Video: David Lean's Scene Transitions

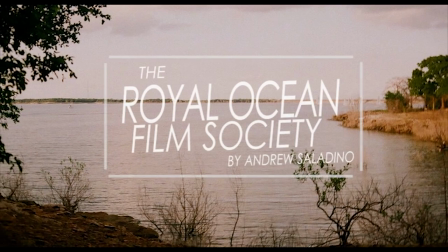[0:00] dine without the English. Dine with a howitat, Harith.
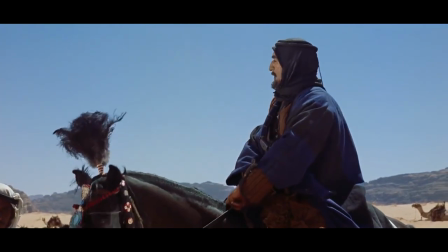[0:05] It is my pleasure that you dine with me in Wadi Rum!
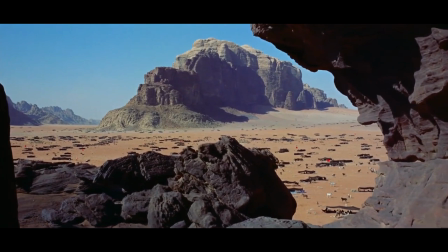[0:15]
Is it just me, or is that cut all kinds of awesome?
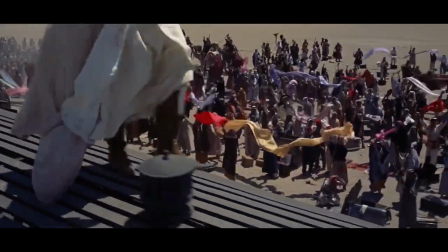[0:18]
Our subject today is that of scene transitions, but I'm not really interested in wipes, fades, or dissolves.
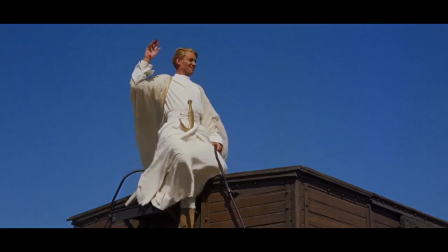[0:24]
If the purpose of a transition is to simply take the story from one place to the next, then the transition itself should be short, simple, and to the point.
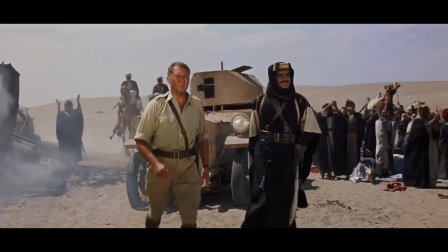[0:31]
However, that doesn't mean that it can't be creative or interesting, or that you have to use whatever presets there are in Premiere.
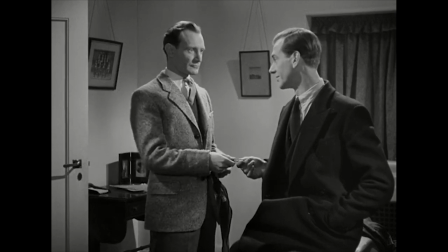[0:37] You're very angry, aren't you? No, Alec. Not angry. Just disappointed.
And that's why we're going to look at the films of Sir David Lean, whose transitions are the stuff of legends.
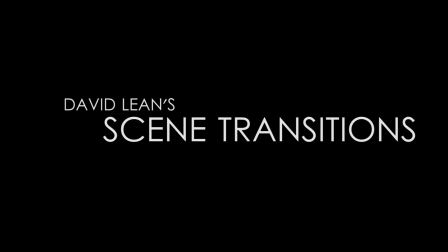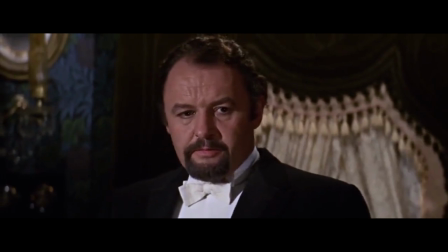[0:55] Later for going. I want to avoid Kropotkin Street.
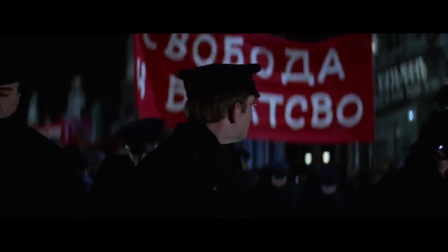[1:00]
The first thing to notice is that Lean actually limits the amount of times he cuts on music.
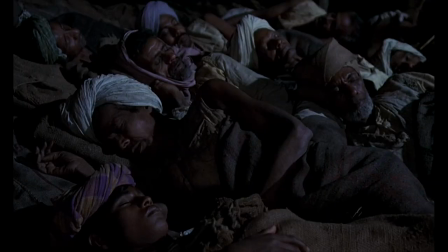[1:05]
These are fairly obvious cuts that we're all familiar with and conscious of, and they can and do work well,
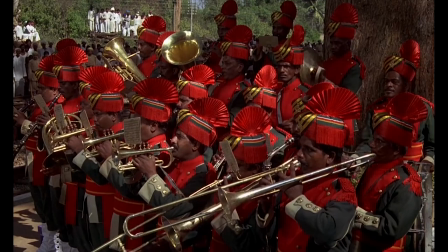[1:10]
but if every scene is starting with a musical cue, that can get really repetitive and boring fast.
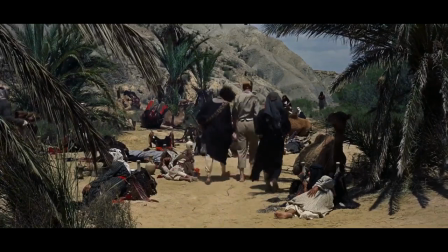[1:15]
What Lean mostly cuts with instead are sound effects.
They will be lucky for you.
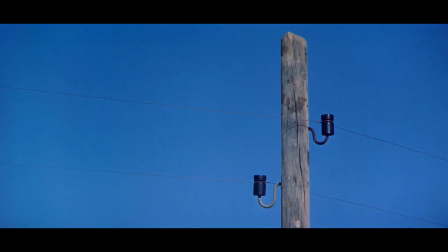[1:21] Allah favors the compassionate.
There's a real simplicity to this kind of cut.
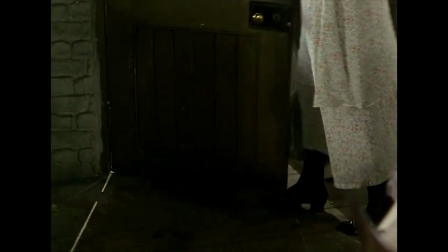[1:27]
It's clean and precise, but most importantly, it can be well hidden.
Bit I like about that cherry tree, isn't it?
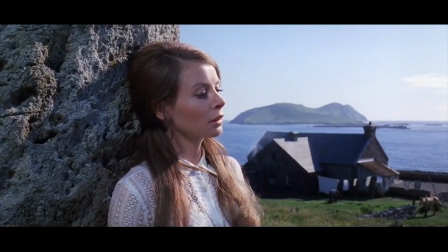[1:34]
See, his films are littered with cuts like these, but to be honest, I wasn't aware of any of them until I started looking.
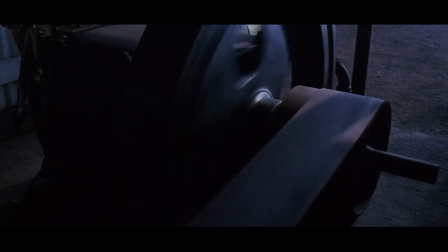[1:43]
And I think that's exactly what Lean wants. More often than not, he doesn't want you to be conscious of the cut.
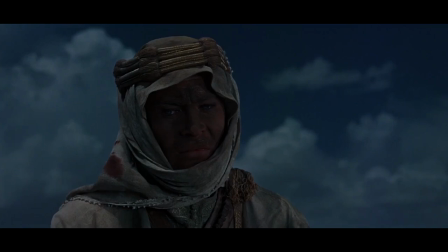[1:48]
What he wants is for the scenes to flow as well and as smoothly as possible, and sound often affords that opportunity.
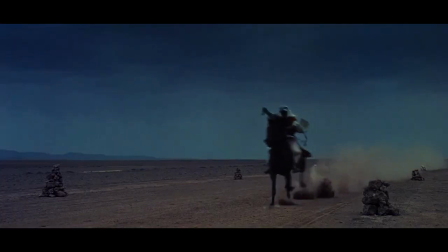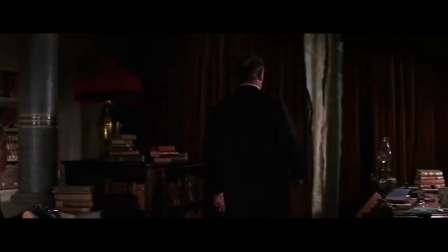[2:00]
One of the great things about this kind of cut is that you can do it with literally anything. Something tiny and almost unnoticeable.
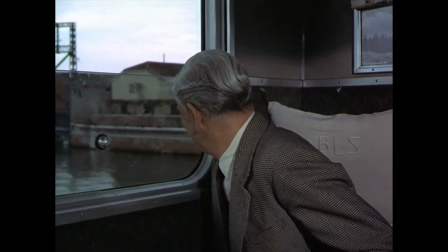[2:10]
Or something gargantuan.
Well, here we are.
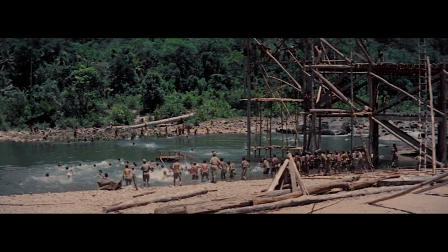[2:18]
Two that nearly always work well are nature,
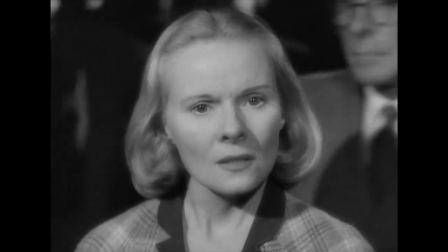[2:25]
or line of dialogue.
We had to do something to stop it. Something. Anything.
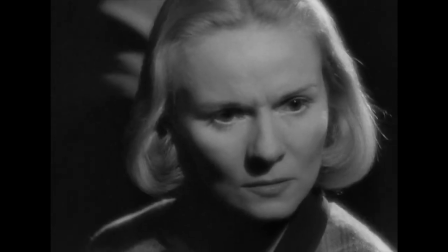[2:30] It didn't matter what. He had to. Had to. Aren't you losing your head, Mrs. Justin?
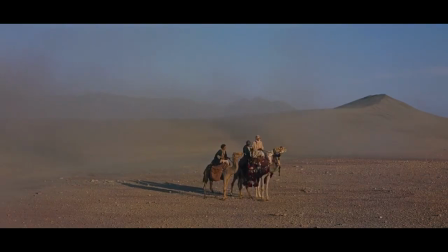[2:35]
Oh, and here's a useful trick. When you're cutting two shots together and the first ends on a line of dialogue,
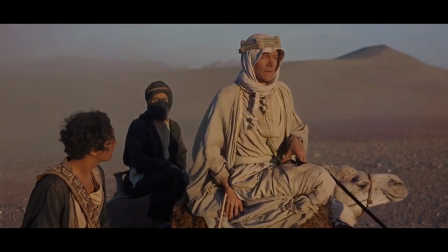[2:40]
try pulling the second shot back further than you normally would, to where you're almost cutting off the last word of what's being said.
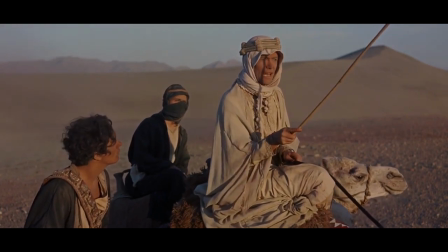[2:46] If we ride west, we must strike the canal. Due west.
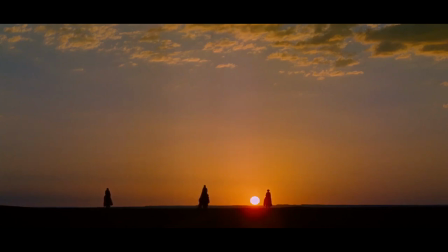[2:53]
So if that's what cutting with just one sound looks like, what does it look like cutting with two?
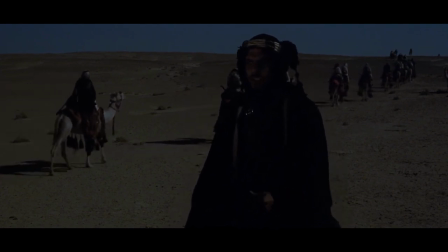[2:58]
One option is to bring music back into the mix as another layer backing up the sound.
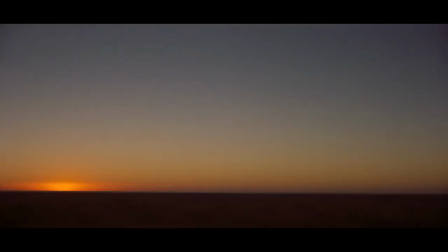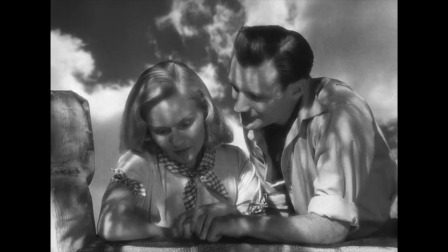[3:08]
Or even cutting hard from one to the other.
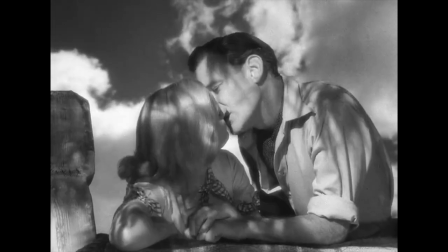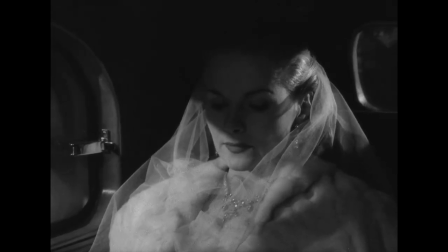[3:16] Oh.
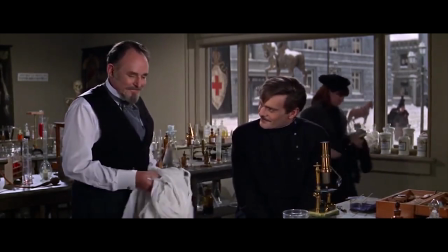[3:17]
Lean has a lot of cuts like this in his earlier films, but the more he directed, the less he did it, ultimately exchanging cutting sound with music for cutting multiple sounds together.
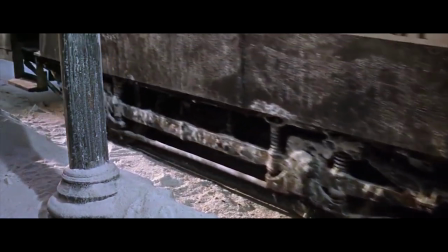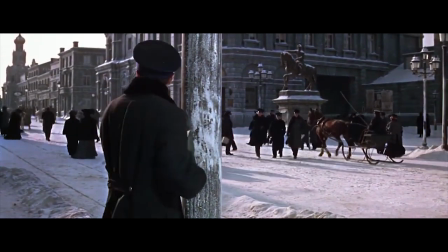[3:34]
This is a much harder cut to get just right, because any two sounds may just not mix well together.
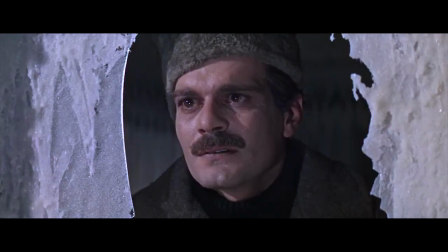[3:41]
But when they do work, they're genius.
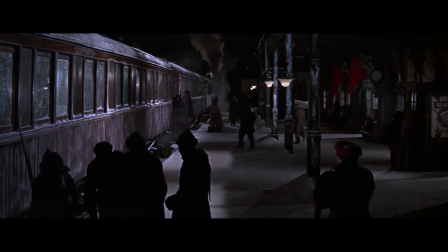[3:47]
It's just that extra little boost, propelling the audience into the next scene with complete ease.
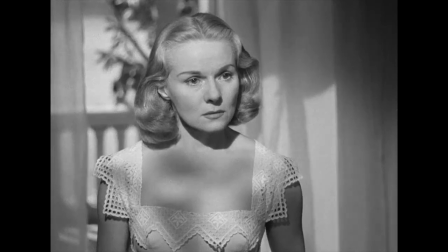[3:53]
And the more similar the two sounds are to one another, the better.
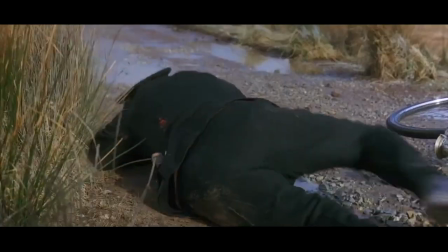[4:01]
If you've ever edited, though, you know that sometimes you don't actually want a particular cut to be smooth, but instead jarring.